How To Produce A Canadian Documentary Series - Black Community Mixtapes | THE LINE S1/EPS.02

And so Cara was in our very first cohort back in 2018 and she came into the program looking to learn more about becoming a filmmaker but at the same time we came to find out that She's an actress, she's a musician, a singer, so just like a triple threat. And so fast forward a few years, we had our graduation for subsequent cohorts of our program. We asked Cara to be the host of those graduation ceremonies. And we just loved her presence on stage. And we thought, you know what, why don't we see how she fits for the host of the series? So when the series was in development and we shot a development sizzle reel, Cara was the host for that.
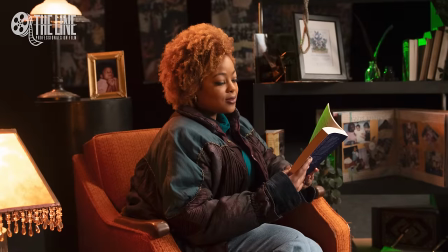(7:52)
And she just knocked it out of the park. She brought great creative energy, great youthful energy, you know. And so when we finished development and we were shopping around to the broadcasters, we really pushed for Cara. You know, some wanted someone a little bit older for the demographic for the series. And we really pushed because we thought her youthful energy was gonna be just the perfect touch that the series needed to really bring these historical moments to life.
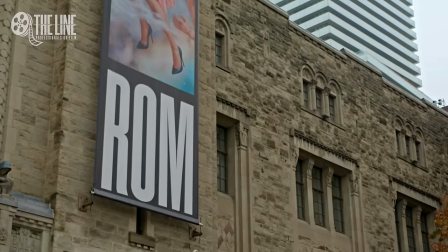(8:20) If Black Canadian history isn't available online or in a museum, will anyone ever know that it exists?
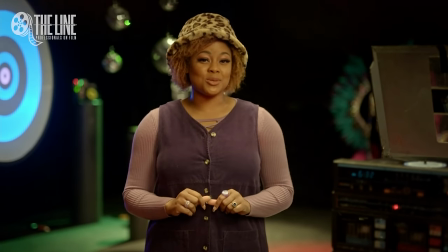(8:27) Could it be that when you look at Black Canadian history more closely, the more things change, the more they stay the same?
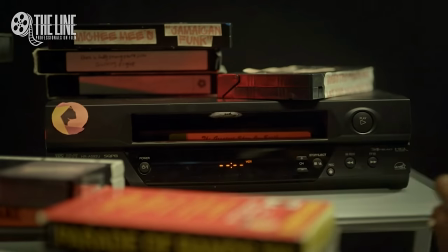(8:34) This is Black Community Mixtapes.
I have to definitely give a big shout out to co-creator Alison Duke and our production designer, Chelsea Tong. They really worked to get the set down and the rest of the team that worked in the art department.
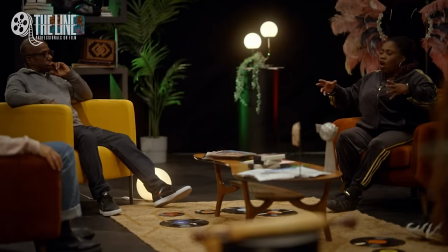(8:53)
The idea was we wanted a really dynamic, beautiful, vibrant set that had different aspects.
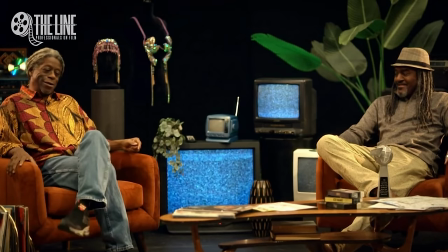(9:00)
So if you look carefully at the set, like this one with Masperty and Michael Williams,
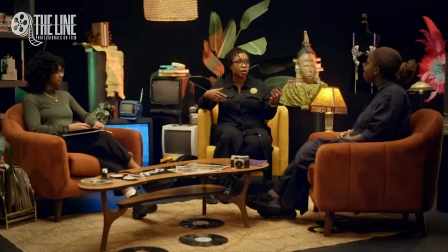(9:04)
you see some Carabana or Carnival costumes on the table there. there are different archival materials for people to interact with.
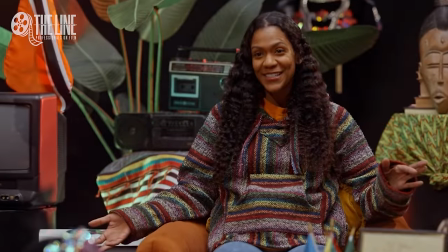(9:13)
You know, we bring some African influence with some African carvings and masks. And then we have these TVs with the static.
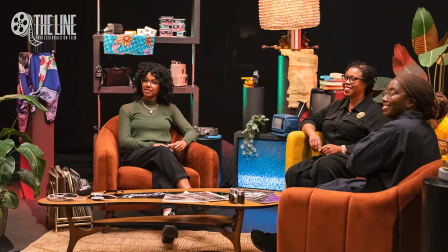(9:22)
And those are really important for us to show because those represent the unspoken history, the names that are not mentioned,
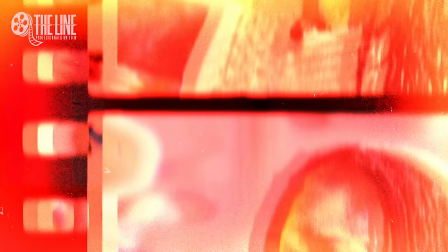(9:29)
the people that have been lost to historical record because, you know, our history isn't always documented properly. So we wanted to definitely pay homage to that and that was our way of doing that. So you'll see that in every episode at different angles.
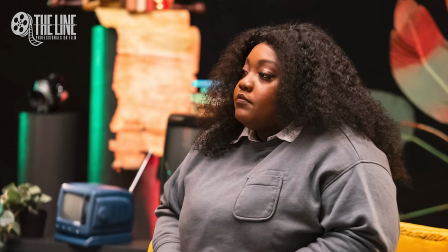(9:45)
You'll see a TV that has the snow or just the static in there to represent that. And then like carnival costumes are so beautiful and vibrant in color so we have a lot of that on set.
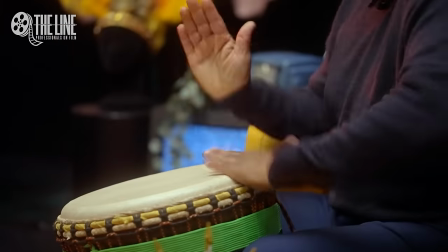(9:57)
You know, throw in some plant life, you know, because life, you know, just wanted to bring it alive. We have records on the floor, you know, just different pieces of archival material.
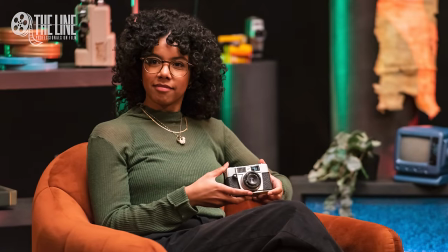(10:08)
We have cameras, you know, video cameras, still cameras, old film cameras, just different materials just to really decorate the space, you know, and it's all surrounded by a black void. So yeah, I think we just wanted to make something that was this dynamic and rich, so you're kind of looking, you watch it a second time, you might catch something new. And so we just kind of wanted that kind of playfulness in there as well.